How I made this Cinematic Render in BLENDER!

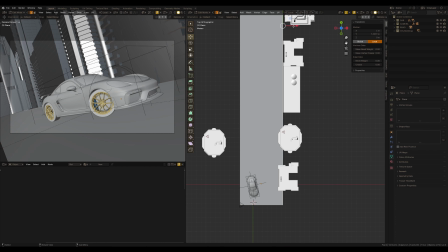243s
They will be just like a base,
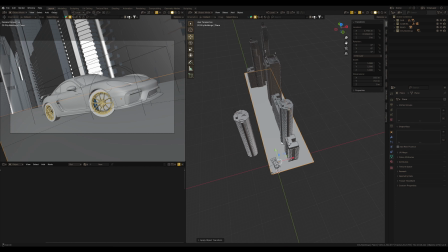246s
because I have planes to cover all these buildings with shiny screens like cyberpunk, sci-fi environment, you know.
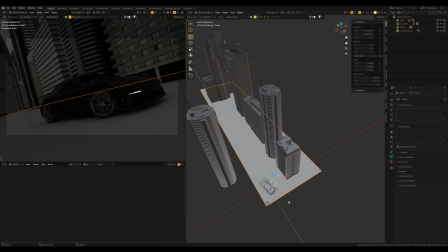257s
Alright, now let's enable preview render here, and it's pretty dark, but it's also simple light, you know.
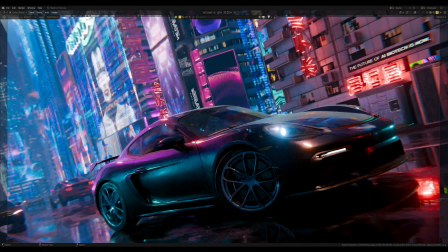265s
So now we create this nice glow environment.
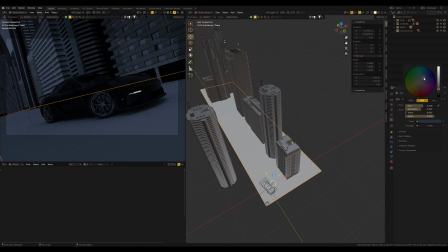269s
Originally it's night, so I choose a bluish gold color for the environment color, like this.
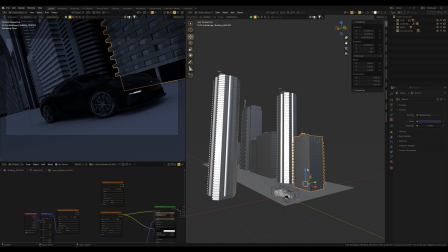278s
I want to start with these buildings.
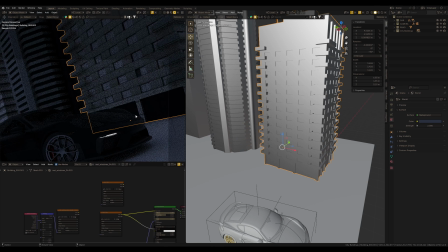281s
They are not prepared for the night environment, and I think it's necessary to make some windows like night windows.
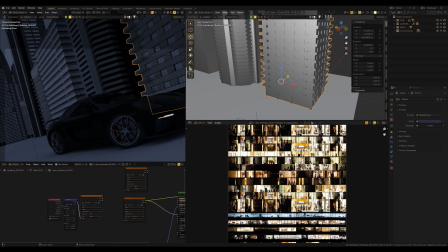289s
Some light might be shine from these windows. So, I already have here some images of night windows,
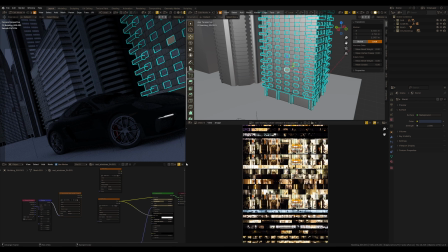297s
and to use them I just select the windows on the model in the edit mode and connect this image to the base color and emission. Also for another building I have such an image of night windows.
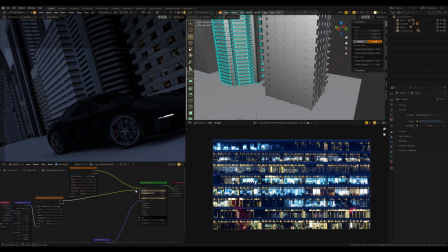316s
Connect this one to base color and of course to emission. But not too much emission because we will use another light yet, like screens.
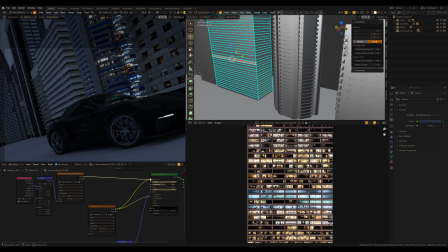331s
Another image of night windows for this building.
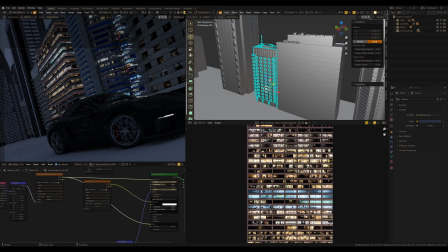336s
This is simple photo that you can easily find on any photo
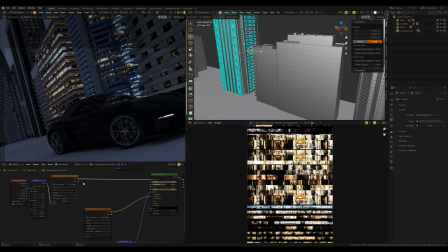341s
stocks like Filmic or others and use it in the project.
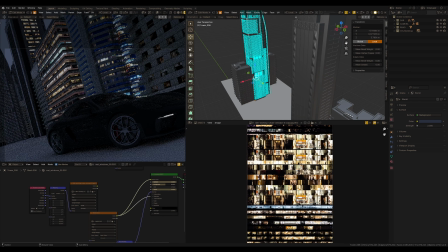346s
It's even not necessary that these images match with windows in the model,
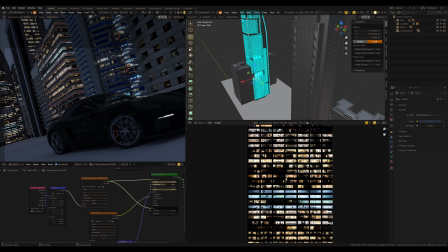352s
because in this case I'm going to use this just to make some basic light windows, and we will use another light soon.
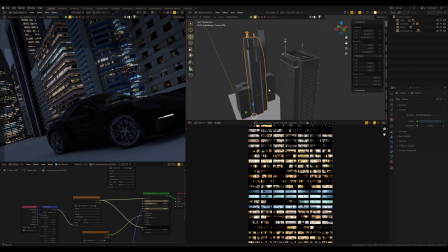361s
Alright, now windows looks like night windows, that's what I need, and move ahead.
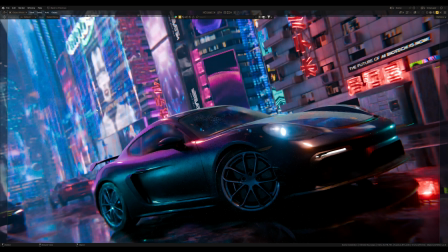372s
So this scene has a lot of lights, as we may see on my final artwork. We also may see different lights, different colors and reflections,
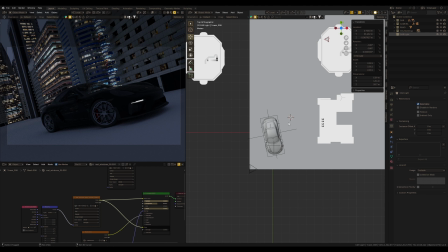383s
and it's pretty much light sources in the scene.
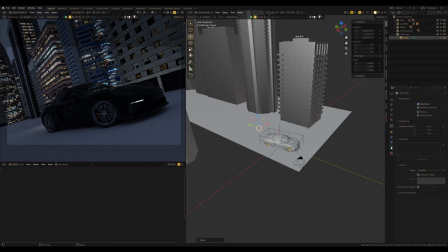387s
But if I add some light source, for example point light, increase the power of this light,
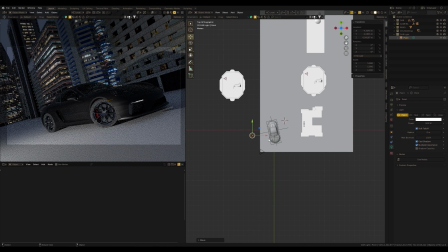394s
we may see that this light source impacts the whole scene, and if I move this one to make some reflections on the car,
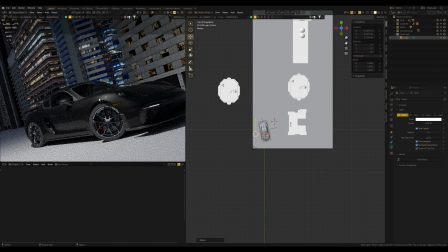402s
it still impacts other objects.
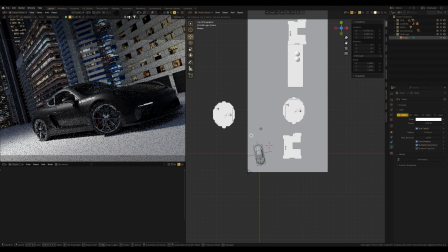405s
And it's okay, it works correctly, but if I duplicate this light and do it 10 times
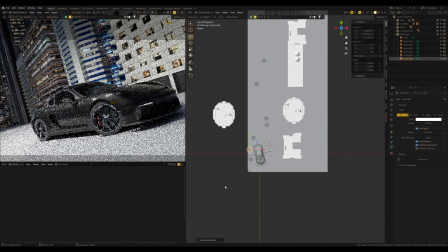412s
or even 20 times to catch some nice reflections on the car, it will be chaotic light scene.
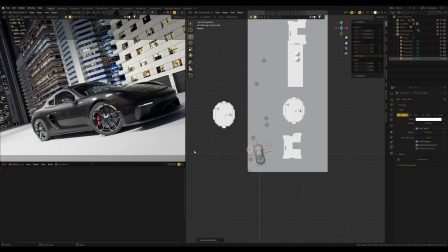419s
So, what I'm supposed to do in this situation?
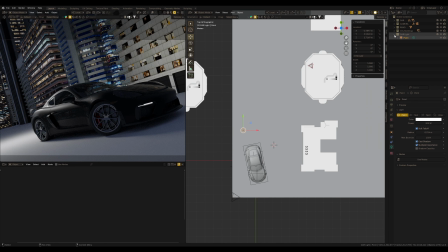423s
How can we work with lights to have control of this light, get a nice reflections on the car and not mess up the Blender scene? I'm going to use the light linking tool in Blender, which allows us to link the light with the object.
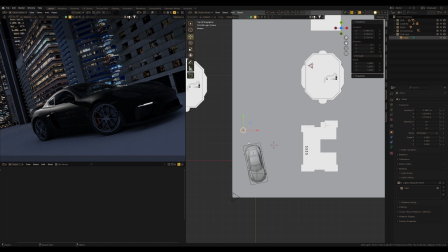438s
So it works like this. Drop here the whole car collection, and now this light will impact only this car.
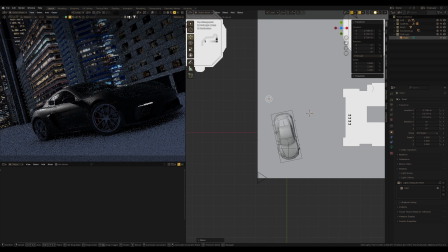447s
And I can find some nice reflections on the car to emphasize the shape and not touch another object in the scene.
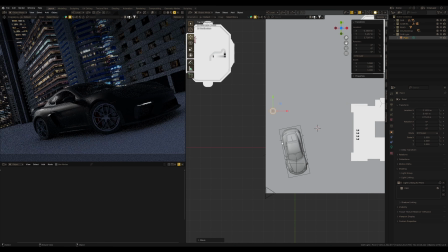455s
And that's what I need in this scene.
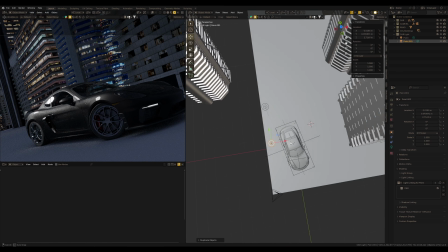458s
So I'm going to use different lights for different purposes, like this car and another scene objects.
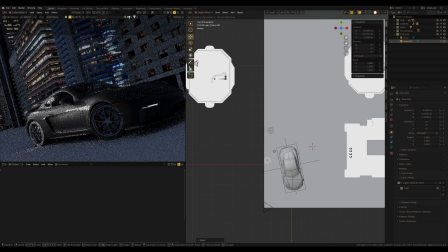466s
I can duplicate this point light and it still works only for the car. I just found some interesting reflections on the car, like this one.
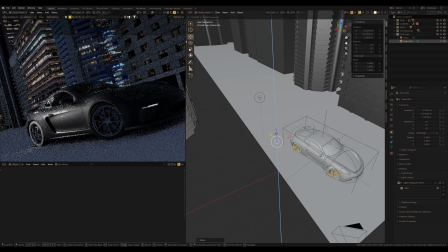475s
Maybe move it here to emphasize some car line with reflection.
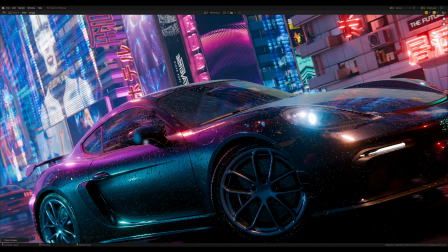482s
But as we may see, I have some different color reflections and lights here.